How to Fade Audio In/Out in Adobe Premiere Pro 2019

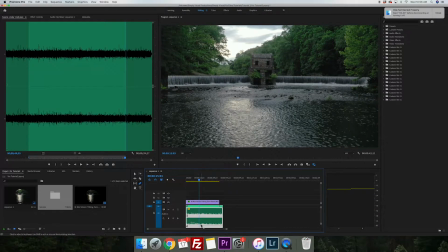4:29 Pull it down just a little bit more.
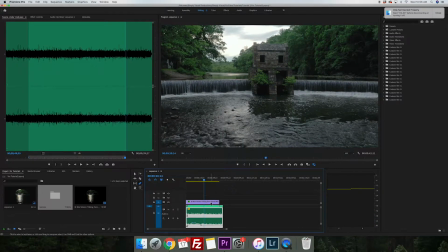4:37 So the next stage is to add in this dam. It's a little bit heavier water. It's not the same rapids that we were dealing with earlier. So we're going to hop back into our nature category.
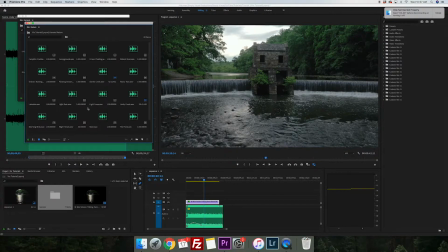Let's try Distant River. It should have a bit more lower end frequency here.
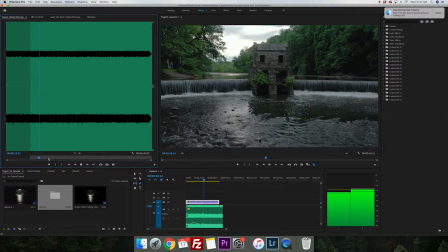5:07 more of a wide sound. I think this will work well. So we're going to come in and we'll put this on our third track here.
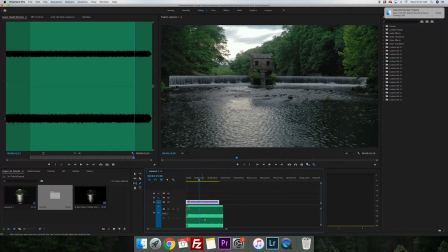5:19 And as we approach this waterfall, again, we're going to fade it in naturally so that you sort of feel the sense that you're approaching.
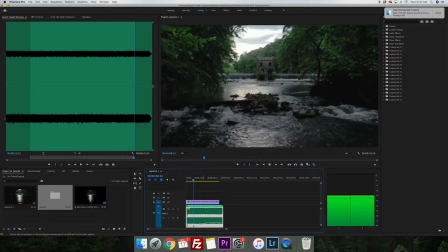5:34 Take a listen.
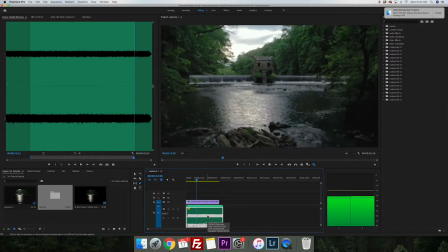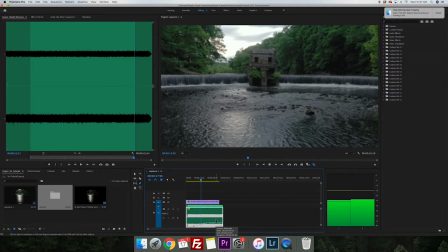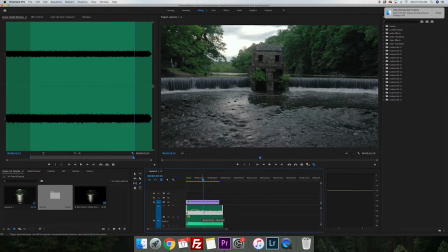5:46 So I noticed the lively creak fades out pretty quick, so we're going to extend that just a bit.
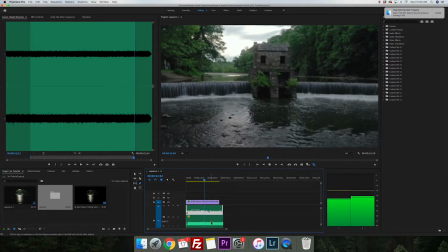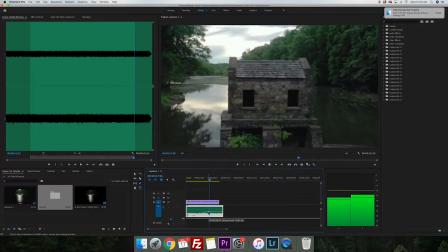5:58 And as we come over the waterfall and pass over this shed here,
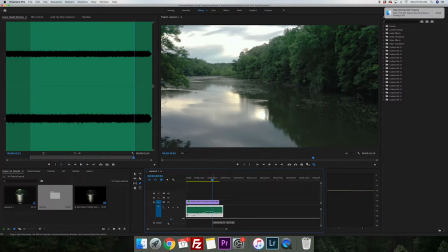6:06 we're going to fade back out as we pass. A little bit faster.
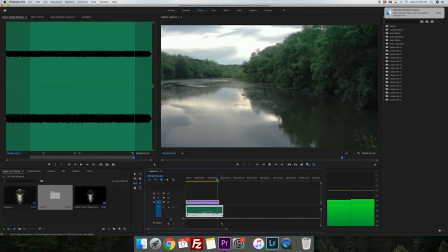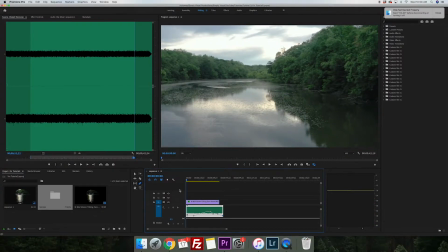6:22 All right, let's take a listen.
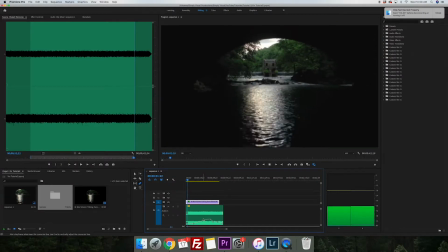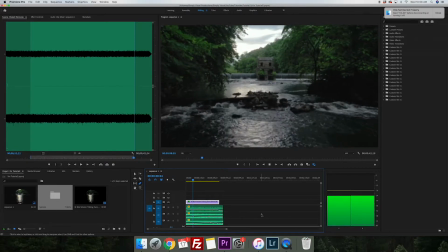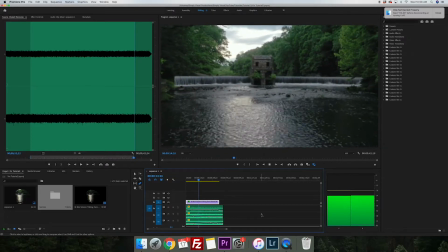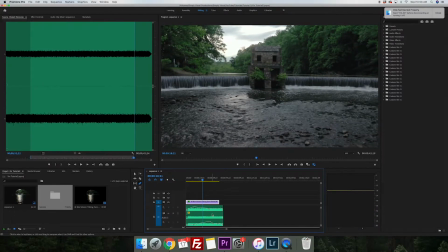6:42 So I want to hear this waterfall a little bit earlier on.
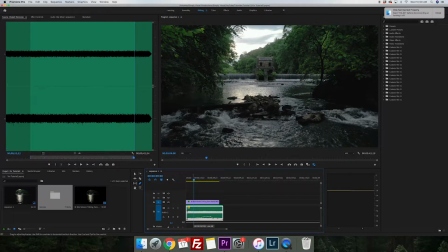6:49 So we're going to pull Distant River back all the way to the beginning since we can see it.
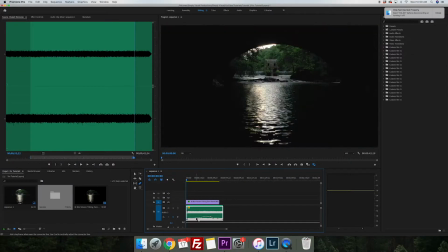6:54 We want to hear it as well.
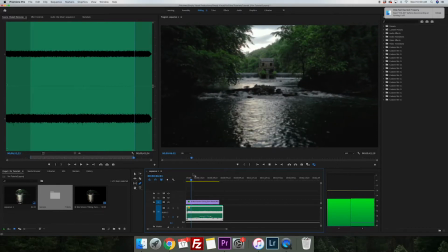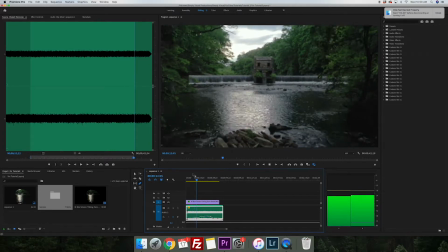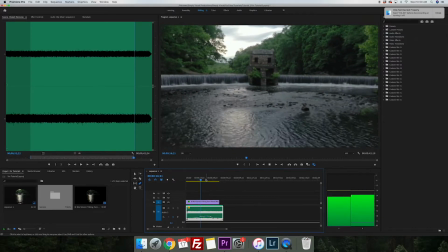7:15 I think this is sounding pretty good right now.
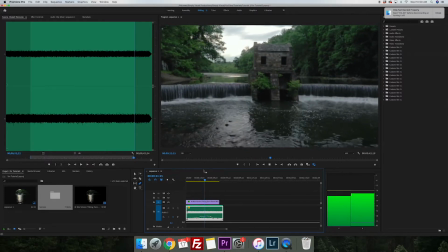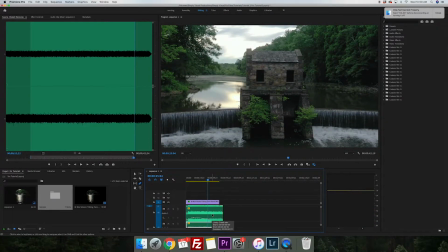7:24 I do want to keep those higher frequencies of the water, so we're going to keep Lively Creek. I'm going to pull that up slightly here. As
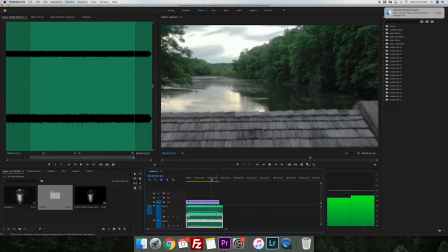7:40 we pass over, it should fade out.
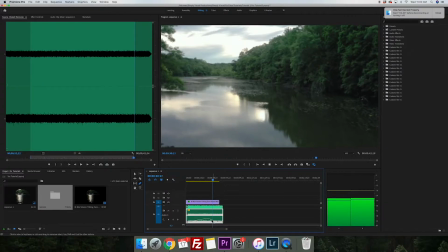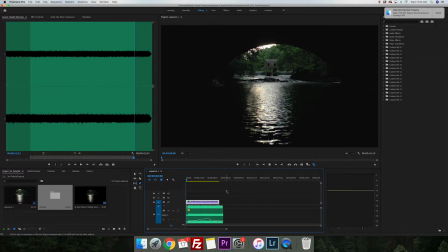7:58 Okay, so the next step is we see all of these woods, we see the forest,
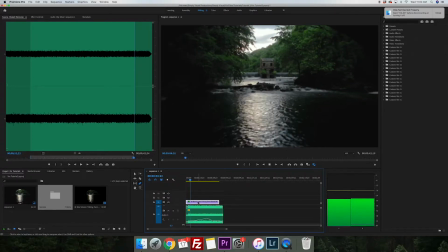8:03 we see the canopies, so obviously there's something living in there.
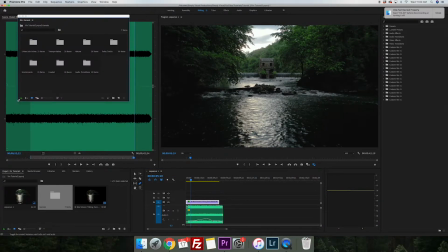8:08 So let's hop back into the pack here, back into nature. And I want to hear some birds, so let's throw in some morning birds here.
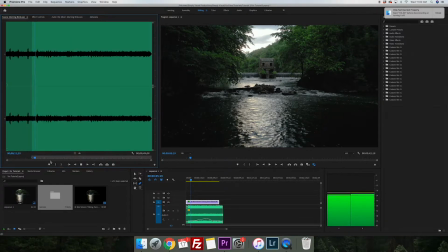So this will give us a good ambience of the canopy and the surrounding woods. So we're going to throw this in here.